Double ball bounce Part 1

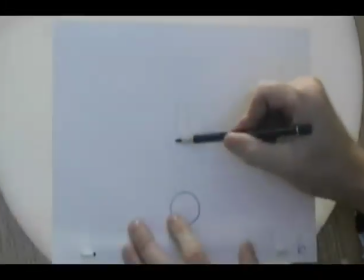(12:46)
So now this one, what we could do if we wanted to is we could replicate the exact same stretch position on the top ball just by shifting it over,
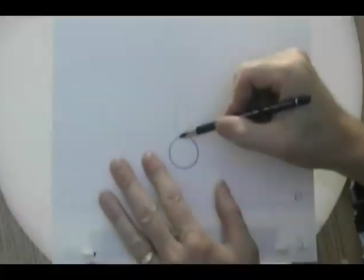(12:56)
and you can simply trace off the exact same position of it.
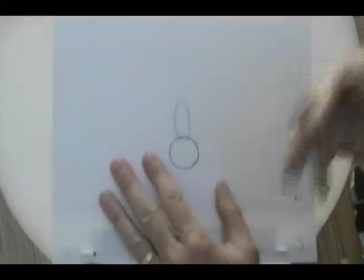(13:00)
But then you have to ask yourself, and again, this is where for yourselves as animators,
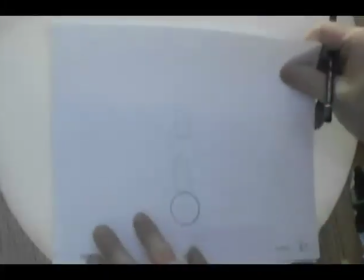(13:05)
you have to think about what it is that you're going to be animating and how you want it to act. So what I'm saying from this, by keeping it at the exact same size,
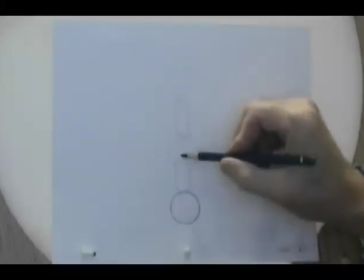(13:14)
is that this secondary ball that's on here has reached its maximum stretch.
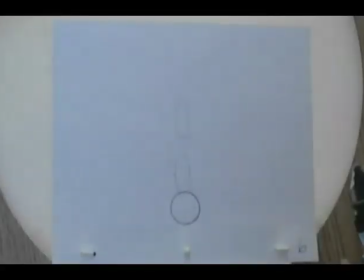(13:19)
It can't stretch any further. It's like for all of us, we have a certain amount of flexibility within our body,
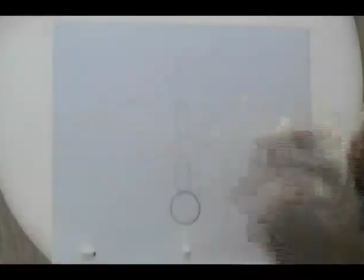(13:26)
and you can stretch your arms out on either side, and you can have someone on either side of you holding onto your hands,
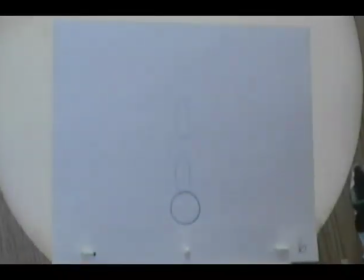(13:31)
and they can pull and you can get a little bit more stretch, and you know, if they pull too hard, they can pull your arms right out of their sockets, and then you get a maximum amount of stretch.
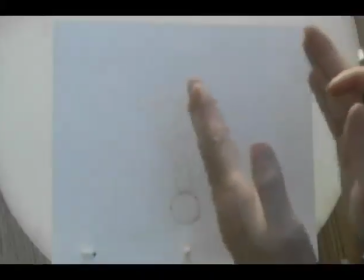(13:40)
But there's a certain amount of flexibility there within your joints that you have to pop a little bit further.
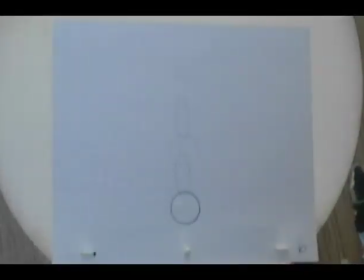(13:46)
And so this is the same idea that we want to sort of get here. This popping action, I should just sort of talk a little bit about this. There are various places where you can put this into your animation. In your neck is a good place.
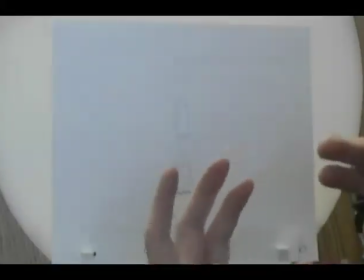(14:01)
Like if you're thinking about the way you react to the way someone talks, you can always stretch your head up a little bit further and drop your shoulders down, right?
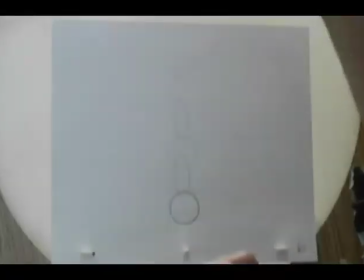(14:09)
So that action between your shoulder and the top of your head, by just doing this, you can get an elongated feel. It's a stretching position. Or we can scrunch up our shoulders down like this and get more of a squashed position.
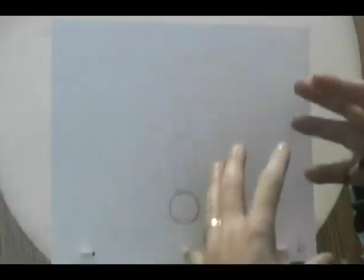(14:22)
So that's where your stretch and squash principle comes into play.
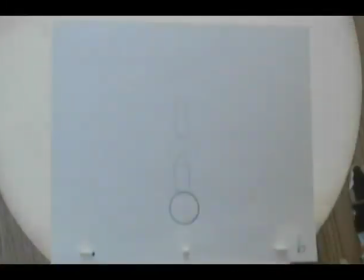(14:25)
It's not necessarily in the shape where you can put it in a cartoon character, because as we all know, our heads are solid.
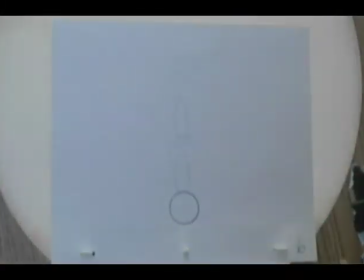(14:32)
You know, they've got the cranial mass in there that you can't really compress easily, or you can't stretch it either, but you can elongate your neck. And the same thing is true with your mouth and your jaw.
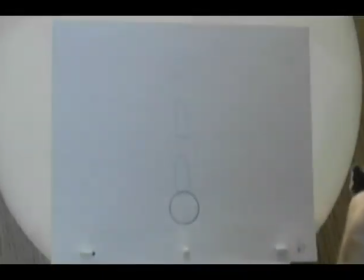(14:44)
The distance between the top of your head and your jaw, you can stretch that out by opening up your mouth, right?
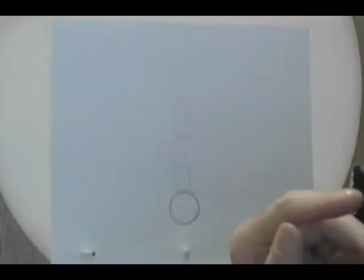(14:48)
So if everybody does that right now, open up your mouth to a normal, comfortable distance, and then if you open it up even further,
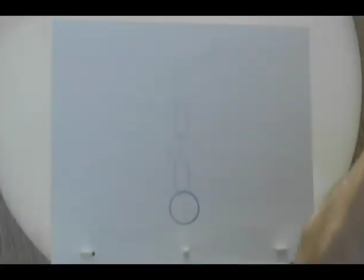(14:56)
Feel that pop in your jawbone at the side when you go too far? Oh. There's that little popping. That's where your jaw actually slides out of its slot on the inside there.
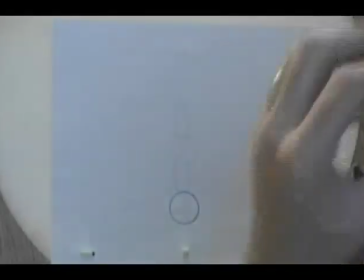(15:09)
Luckily it's held by the skin and the muscles and all that junk. But that's an example of going a little bit further than what you normally would.
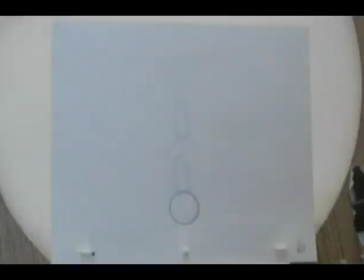(15:16)
So in this instance here, just for the sake of trying it out, we've traced off the original one that we did there.
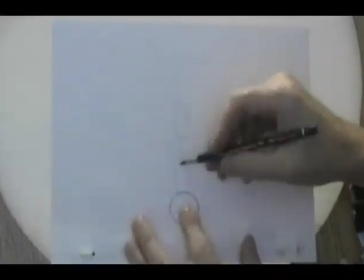(15:23)
Let's just stretch it out a little bit further, okay? So take it from the same connection point here.
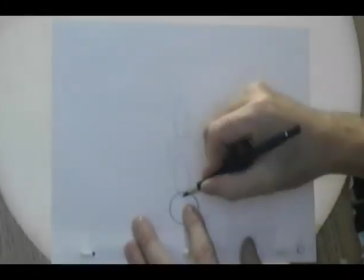(15:29)
We don't want to stretch that because that's the physical connection between the two balls. But what we can do is we can stretch this a little bit further.
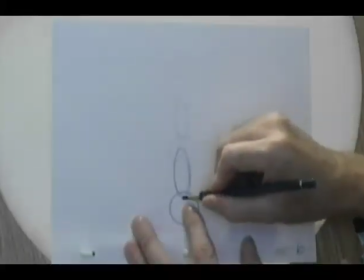(15:37)
And here's where we start to get into the cartoony effect.
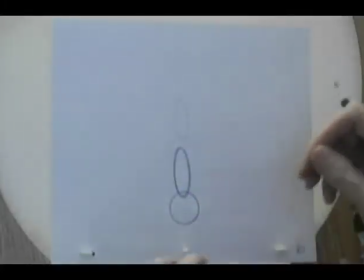(15:42)
Now by doing this, what we're doing is we're actually defying our rule of volume and proportion.
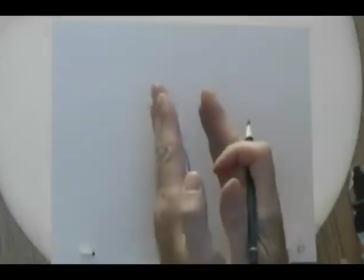(15:48)
By stretching it out, if we don't compress it this way, we're actually adding more volume into it.
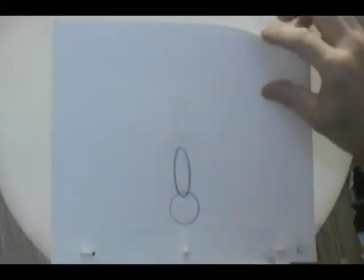(15:53)
But it's also covering a space. And so we don't want to get it too thin to the point where it disappears.
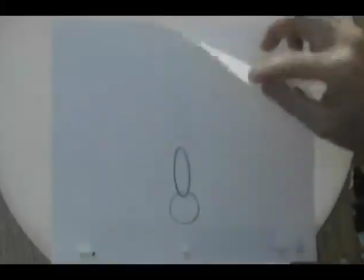(15:59)
But now when you flip those two drawings, can you see the pull that's being created between the two of them?
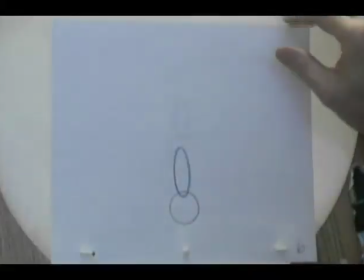(16:04)
It feels like there's more of a stretch to it because physically the top ball has actually stretched a little bit more. So it has that little bit of a pull, yank down to it, which is the example that I gave you last week on the single ball bounce,
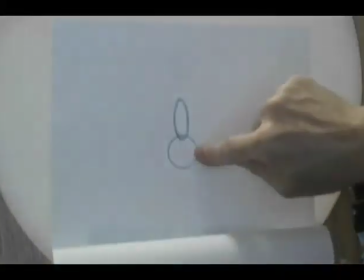(16:18)
when on the down position, instead of doing this position here where the ball is circular, we stretched it out.
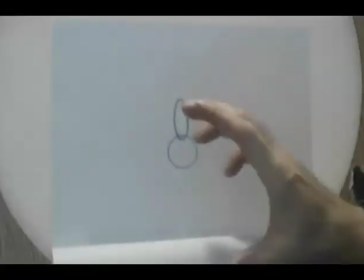(16:24)
And it tended to have more of a pull to it on the downward action.
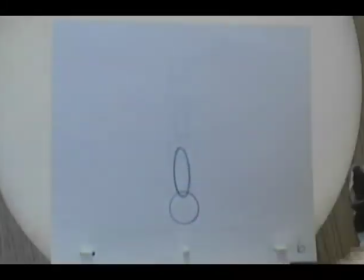(16:28)
So by altering this in a number of different ways, I could stretch it so that it was almost all the way up here.
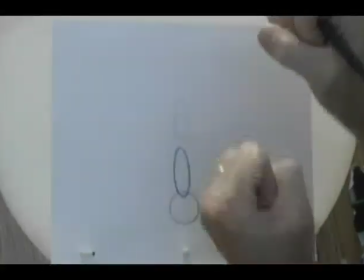(16:35)
It would hang longer and have more of a feel to it.
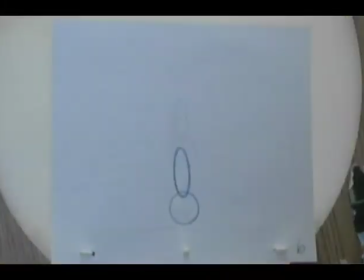(16:40)
And then when it gets down to the bottom, it would snap and have more of a hard compression feel to it. So now when we go to drawing number 7, which is our squished position,